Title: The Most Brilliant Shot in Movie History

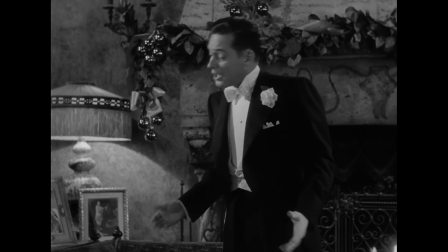[8:09]
Not a very observant writer are you Joe? He says he's not really into older women who are crazy and will definitely
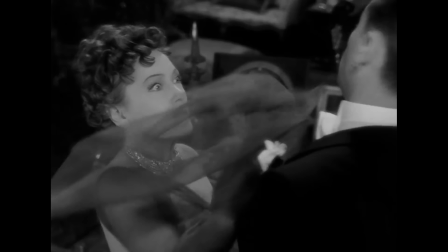[8:17]
murder him by the end of the movie Joe not in those words and she storms off
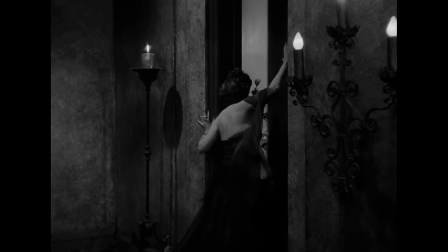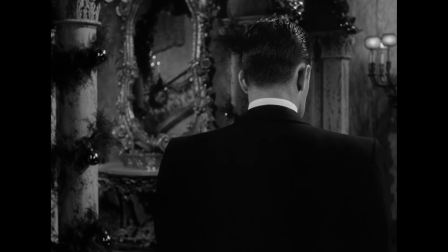[8:31]
Did you notice that? Tell me right now what will happen next You know you got it!
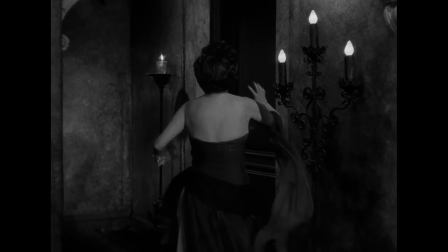[8:36]
The door closes and the camera approaches just slightly the doorknob.
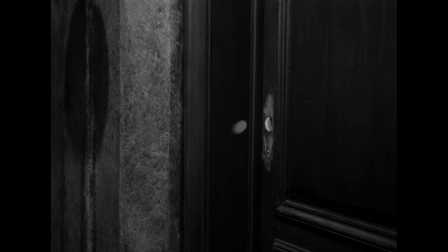[8:41]
Wait, there are no doorknobs because they had them removed so she wouldn't kill herself. Oh my god she'll kill herself!
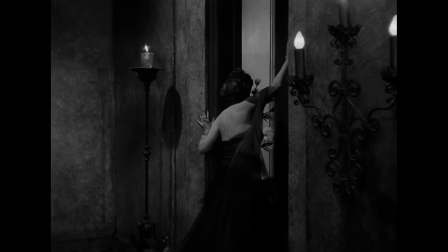[8:52]
That there. That's the most brilliant shot in movie history because with nothing
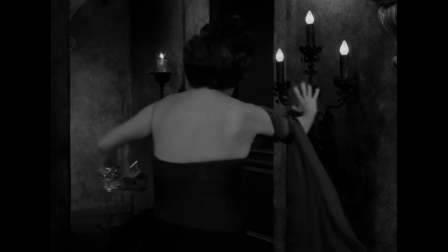[8:59]
but a slight camera movement and some minimally dramatic lighting,
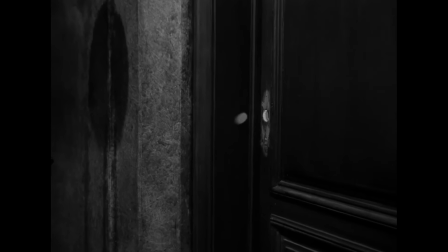[9:04]
we are told in bold letters that a character will try to kill herself.
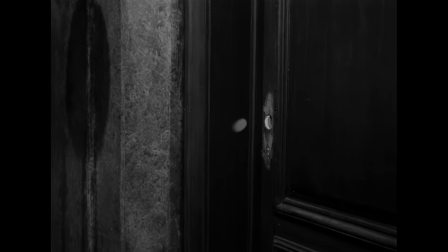[9:09]
And we get that by seeing what is basically nothing. Just like we get the cuckold's realization with the telephone in Angel.
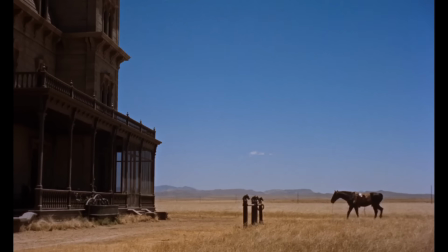[9:18]
Just like we get the idea of an accident with the empty space in Giant. Isn't absence incredible?
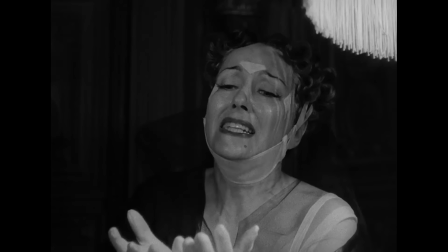[9:24]
Billy Wilder even plays with the missing doorknob again in Sunset Boulevard. Joe and Norma have a little discussion later in the film, and she goes to her room.
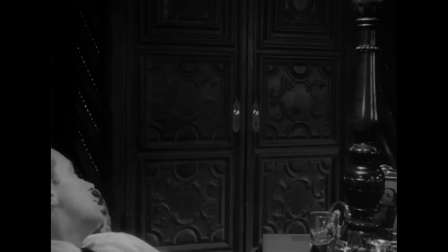[9:34]
The camera approaches the holes. That's what she said. As the music swells. Will she try it again?
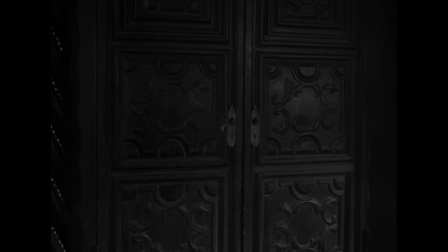[9:41]
Nope, she just went to bed. Billy is the GOAT.
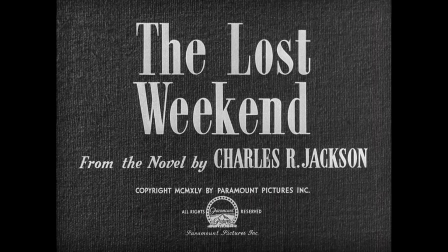[9:45]
He came close to this level of brilliancy in The Lost Weekend about alcoholic Don Burnham.
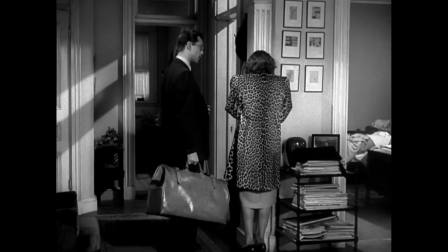[9:51]
Don goes out for only one drink, as have we all. And to show how well he kept that promise, Billy fades to this shot.
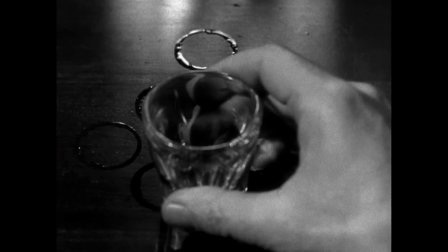[10:00]
Okay, I only brought this up to show you how it seems Billy Wilder never drank in his life.
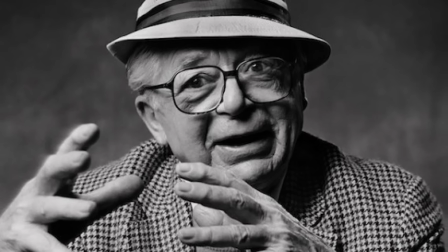[10:07]
And I don't mean just booze, anything, not even a glass of water.
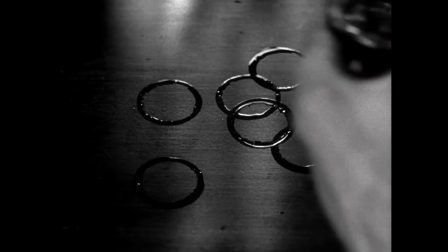[10:12]
Everybody knows that every time you sip, you place the glass in another spot on the table.
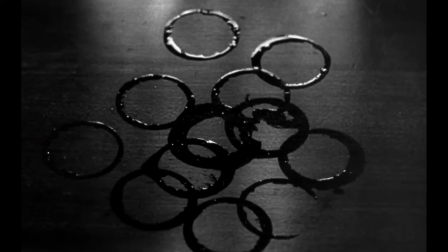[10:17]
So as far as I know all these water rings came from the same glass.
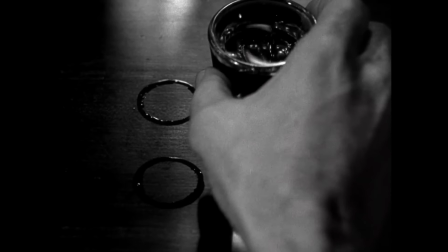[10:22]
Only someone suffering from extreme OCD would place the glass exactly on the same spot every time.
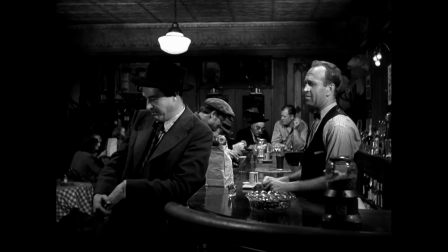[10:30]
So as far as I know Don only had one drink.
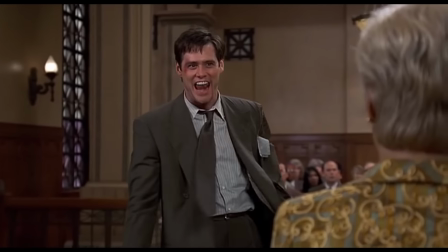[10:34]
Therefore, your honor, he is not an alcoholic and neither am I.
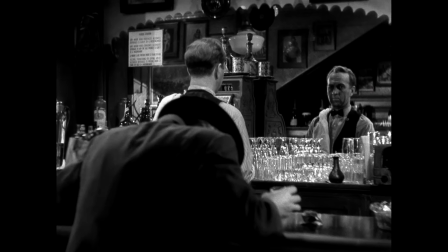[10:41]
Oh them, he's not sipping at all. Your Honor, I demand a mistrial.
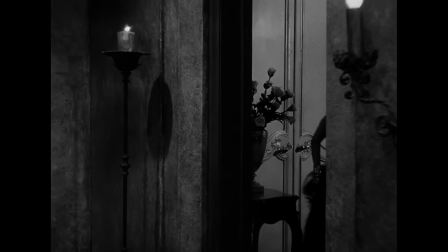[10:47]
Moving on, I know I already talked about the most brilliant shot in movie history, but I know you want more examples.
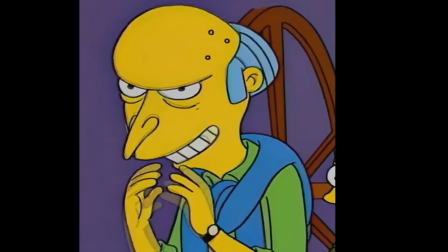[10:55]
Yeah, I do. Excellent, because I have a perfect one.
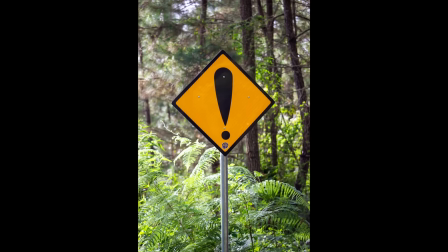[10:59]
But be warned, I am about to show you some of the most explicit sexual shots ever filmed.
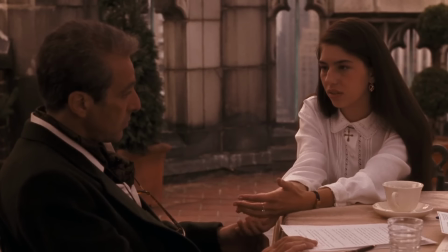[11:06]
Here we go.
Why are you doing this? Why am I doing this?
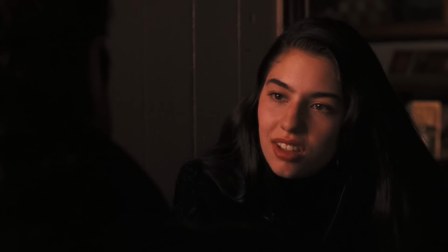[11:11]
Whoops, sorry, sorry, almost showed Sofia Coppola single-handedly gangbanging the entire Godfather franchise.
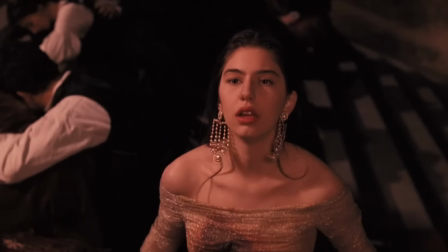[11:19]
No, I'll show something way cleaner.
Dad?
Though still dirty.
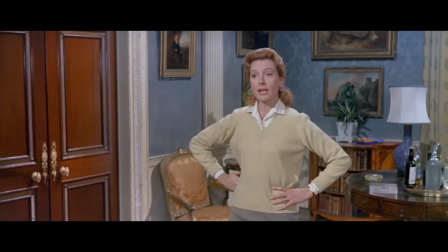[11:26]
In Stanley Donen's The Grass Is Greener, bored, filthy rich housewife Deborah Kerr meets Robert Mitchum.
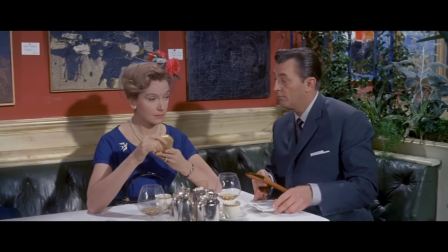[11:33]
They pretend they won't have an extramarital affair and will only go on perfectly platonic, non-date dates.
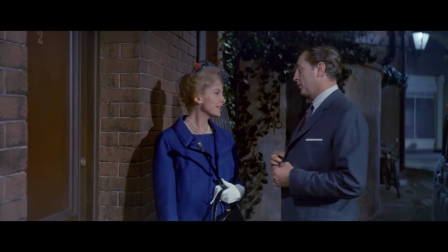[11:40]
And we get this sequence of shots.
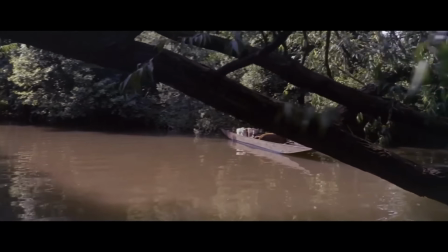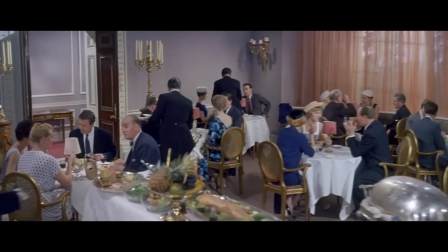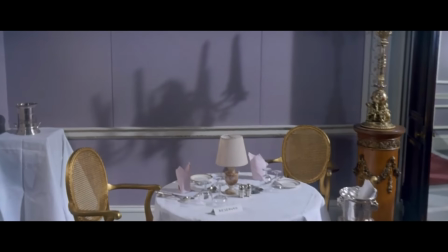[11:56]
There's the absence I've been talking about. They didn't go canoeing.
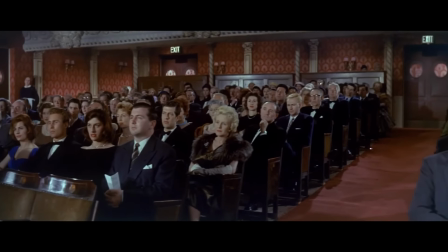[12:02]
They didn't have a picnic. They didn't have dinner or watch a concert.
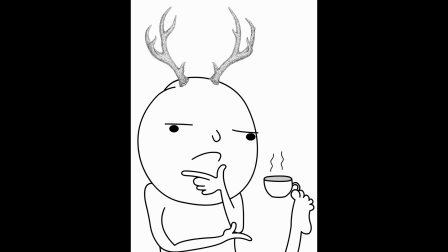[12:10]
Where are they? What are they doing? Oh, right.